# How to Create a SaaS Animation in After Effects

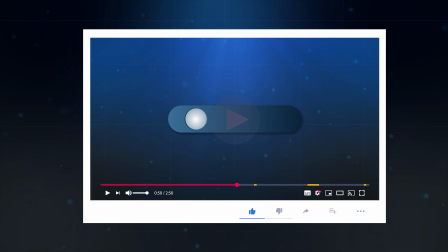0:00 Hi everyone!
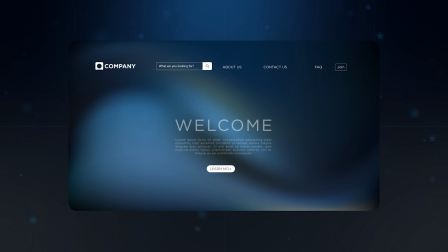0:00 We're going to kick off today's tutorial with the absolute basics, preparing the background that will set the tone for our entire composition.
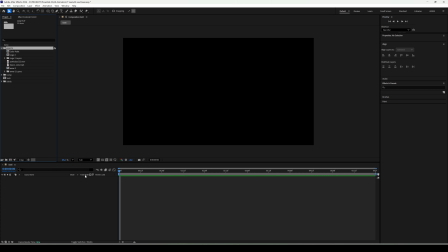0:09 To start, I'm creating a new solid layer. The keyboard shortcut, of course, is Ctrl+Y.
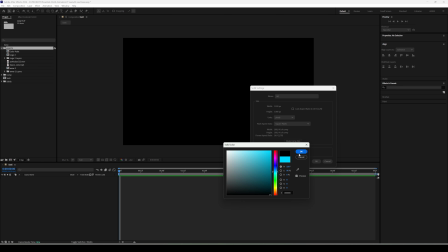0:16 The color of the solid doesn't really matter at this stage. I usually go with black, since we'll be using it as a base for our effects.
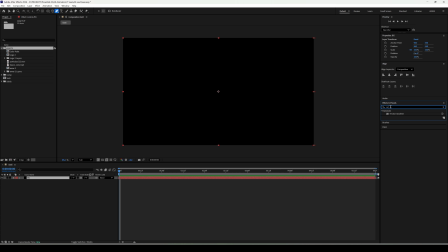0:25 Next, let's apply the 4-color gradient effect. Why this one instead of a standard gradient ramp?
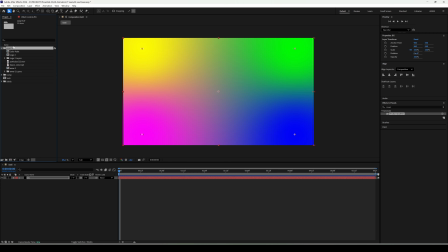0:32 Because it gives us 4 different control points. Now, let's set up our colors. I've already prepared a color palette, which I'm keeping to the side as a separate graphic file.
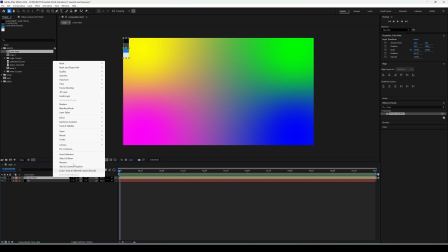0:42 Here's a pro technical tip. Set your palette layer as a guide layer, right-click the layer, guide layer.
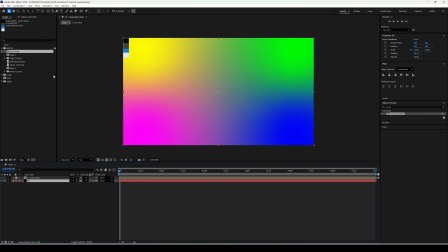0:49 This way, you can see it in your preview for reference, but After Effects will ignore it during the final render, so you don't have to worry about turning it off later.
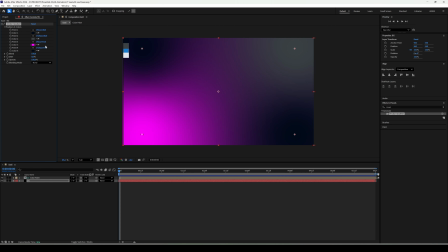0:59 In the Effect Controls panel, I'll now tweak our colors. For the main background, I'm using 2 dominant shades. At the top, a deep dark navy, almost hitting black, to simulate a cosmic abyss.
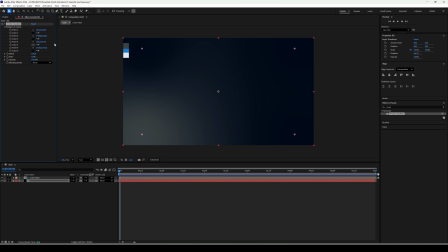1:12 At the bottom, I'll set a lighter, muted gray with a touch of blue. We can position each color point exactly where we want it to get the perfect look. A background with just a gradient feels a bit too flat.
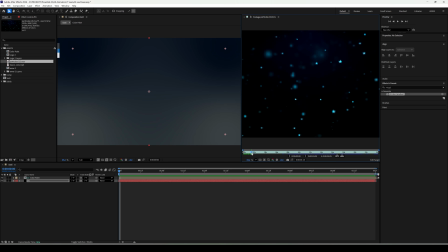1:26 To give it that cinematic depth, I'm going to use some external particle footage.
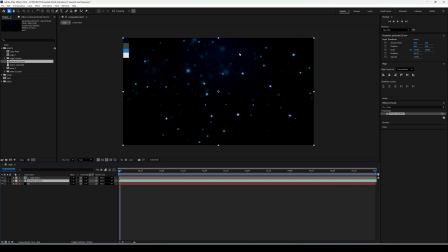1:31 These are just tiny floating dust motes. I'll drop them onto the timeline right above our solid.
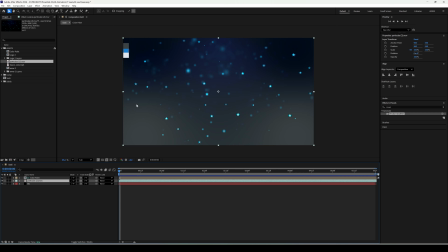1:38 To get rid of the black background from the particle video, we need to change the blending mode to either Add or Screen. I'm going with Add because it makes the bright spots pop a bit more. I'll reduce the opacity to about 20%.
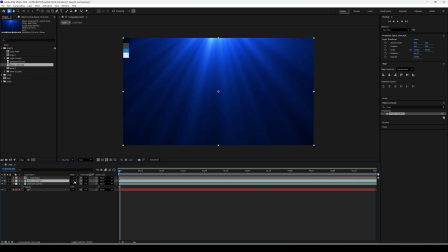1:52 Next, I'm adding a layer to simulate light hitting from above, which helps establish the lighting direction for the entire project.
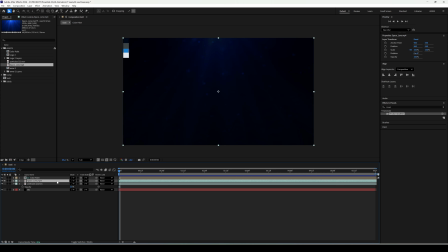2:00 I'll set the blending mode to multiply and drop the opacity to 50%. Notice how our scene instantly gains a sense of three-dimensionality. Let's take it a step further and create our own custom light source.
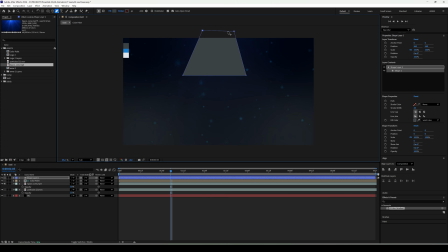2:13 I'll grab the pen tool, G, and draw an irregular, white shape at the top of the screen. I'm changing the color to a very pale light blue. Now for the most important step, the fast box blur effect.
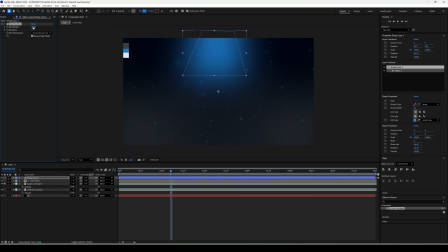2:27 I'll crank the blur radius up to 150. This turns the sharp edges of the mask into a soft, glowing haze. If the effect feels too intense, you can always tweak the opacity. For me, 50% works perfectly. In modern tech animations, you often see a grid motif.
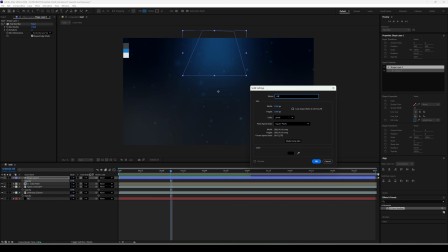2:45 So I'll create another solid and apply the grid effect to it. I'm changing the line color to light blue and setting the border to 2 to keep the lines thin and elegant.
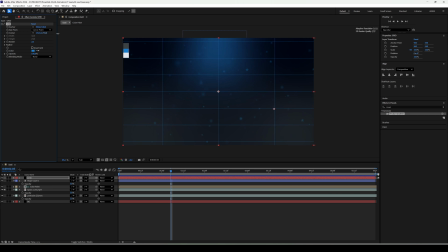3:01 You can experiment with the cell size here, using size from corner point. To make sure the grid doesn't distract from the interface, I lower its transparency to 25%.
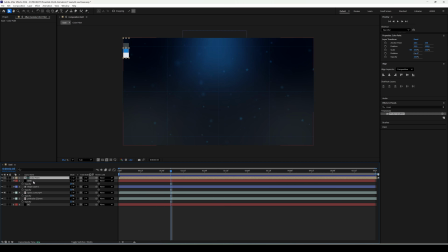3:17 Finally, let's take all the layers that make up our background and turn them into a pre-composition. I'm also moving the grid layer down so it sits right underneath the background layer.
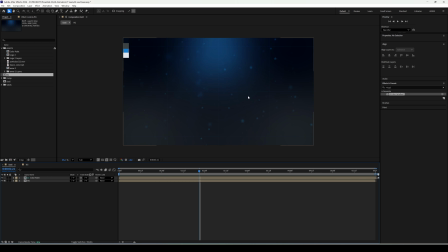3:31 Now it's time for our main element. Using the rectangle tool, I draw a narrow horizontal rectangle. This will serve as our loading panel. In the shape options, you'll find the roundness parameter.
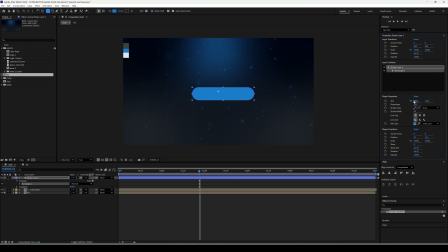3:46 Crank that up high to get those perfectly rounded edges. Now a very important step, the anchor point. So I use the shortcut Ctrl+Alt+Home to center it perfectly. Then, using the Align panel, I'll center the entire object relative to the composition.
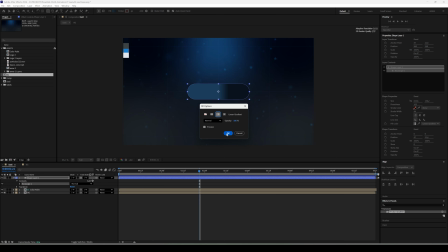4:04 Instead of a solid color, I'm choosing a linear gradient.